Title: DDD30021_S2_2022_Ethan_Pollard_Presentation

With my chosen topic Melbourne street scene photography, considering the approach was important as the overall intention is to be of interest to that community. First thing I decided was to create a logo that would be of interest to street photographers. This version features black and white block letters in a checkered pattern. It will also be the font and lettering style that will be used for the topography's identity in the video.
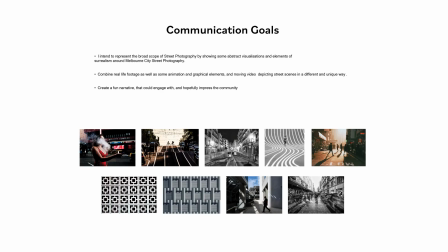[0:21]
Deciding on the direction was initially quite challenging. I wanted to create a visually appealing and interesting video combining real life images as well as graphical elements. It will include video showing street scenes as well as still images depicting the photography and how much interesting information can be told in a still photograph.
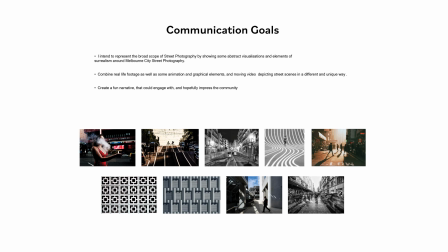[0:40]
It was an approach that would hopefully capture the mood of the community. I wanted to represent the broad scope of street photography by showing some abstract visualizations and elements of surrealism around Melbourne City street photography. Overall, the project's intention is to create a fun narrative that could engage with and hopefully impress the community.
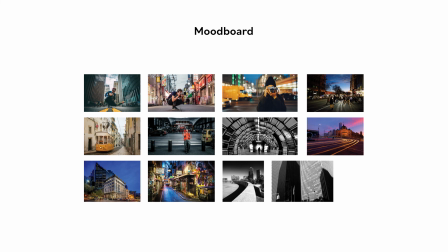[0:59]
These research images are some potential ideas that may be of influence in how the approach could be explored. They show interesting city life, symmetry of images, the mood of the images, laneways, patterns in the buildings, etc.
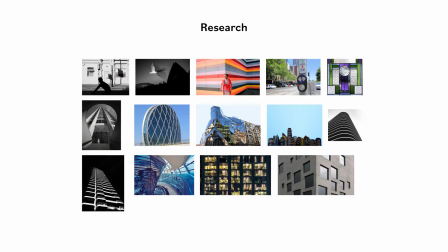[1:11]
I have photographed aspects of city life, buildings, landmarks, and have paid attention to the uniqueness of different patterns and shapes and textures within the buildings, particularly in built-up urban areas such as central city locations. Some of these images here show a range of different curves, patterns, shapes, and textures.
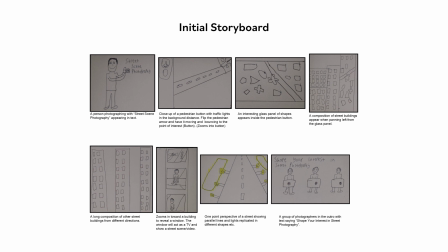[1:29]
The initial storyboard features some very basic ideas that would revolve around some patterns, shapes, symmetry of roads, activities within the buildings, etc. Some of what would be used and refined in better detail as the ideas further develop.
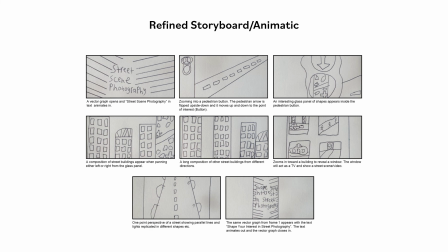[1:42]
In the refined storyboard animatic, I have decided to have some focus on shapes, patterns, symmetry, and different aspects of the building structure. This can be seen above with the pedestrian button. The basic version of the angle of the road, different shapes and patterns within the buildings standing side by side.
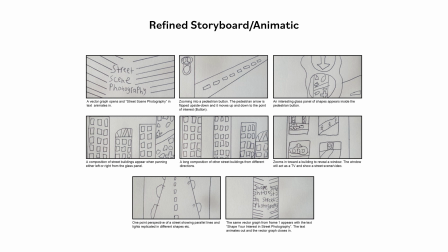[1:58]
I had also made the decision to put some focus on surrealism within the project and have an abstract feel also. There will also be some graphics, movements of logos, also multi-layered, such as the building windows acting as TV screens, showing different relevant footage to give a unique perspective.
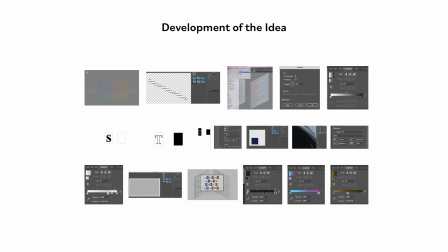[2:14]
I decided on this particular black and white lettered font style, also to have some moving panels on the side to give it an interesting look. I was experimenting with a variety of different gradient techniques as possible style frame backgrounds. Using patchwork as the texture in the background I believed looked the most appropriate relating to street photography.
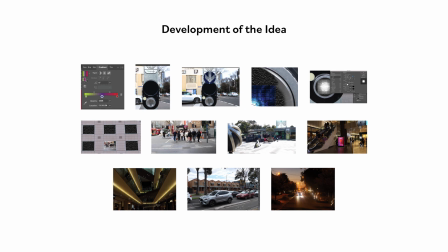[2:32]
I've duplicated the layer of the arrow in the traffic button upside down to point into the pedestrian button below, which will lead into the composition. It will look good as a moving graphic element. There are also screenshots of my footage which will be used inside the window panels to present them as if they were a TV.
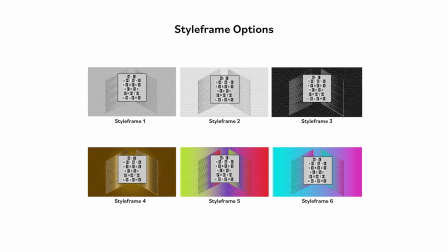[2:49]
With these style frames, I decided black and white was the most appropriate for street photography style.
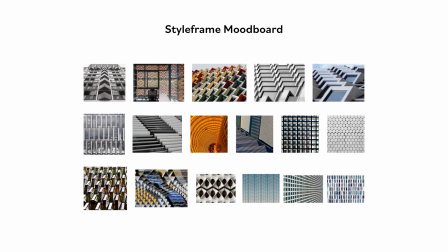[2:54]
Again, here we have a range of patterns and symmetry within the architecture of the buildings.
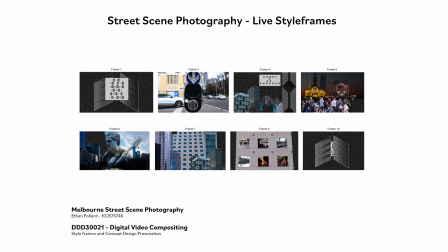[2:58]
These are samples selected that will represent how the finished video will work. The finished version will obviously capture more content, but these style frames should give a good indication about where the project is heading.
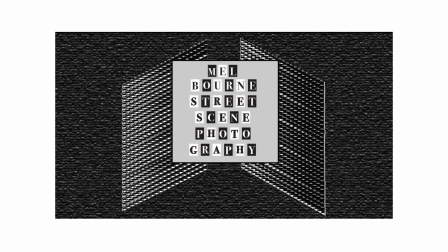[3:09]
I will talk about each one individually. The logo I created, Melbourne Street Scene Photography, will be the first frame. The intention is for the two panels to open with the logo scaling in and then cutting to the next scene. The black textured background will also move to give it an interesting effect. It will not be static.
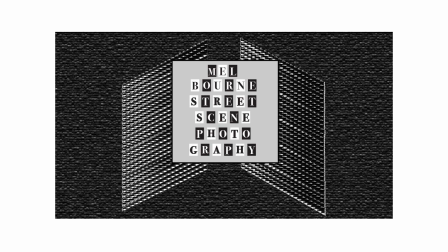[3:25]
I have included this logo as well as the logo that concludes the video in this style frame presentation. The 6 other style frames will have content showing what will be in the video, but I have included these start and finish logo shots.
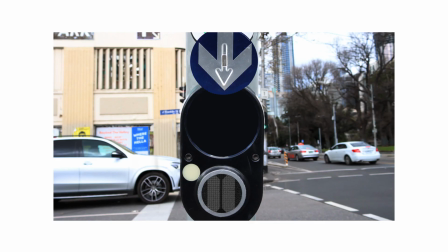[3:38]
In effect, there are 8 style frames. As discussed previously, this is the traffic light style frame with the arrow pointing into the point of interest. The arrow on the pedestrian button sign actually lifts out of the frame and bounces up and down. This is one of several ideas that will present interesting moving graphical elements to them.
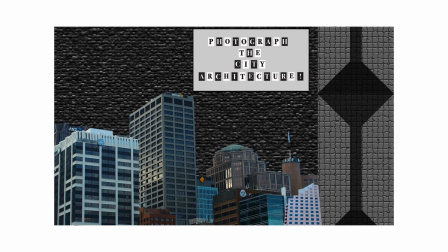[3:56]
With the pattern panel on the far right, this is where the city composition starts. Once again, the black background pattern will be moving. I also included the same topography style of the intro so there's less negative space.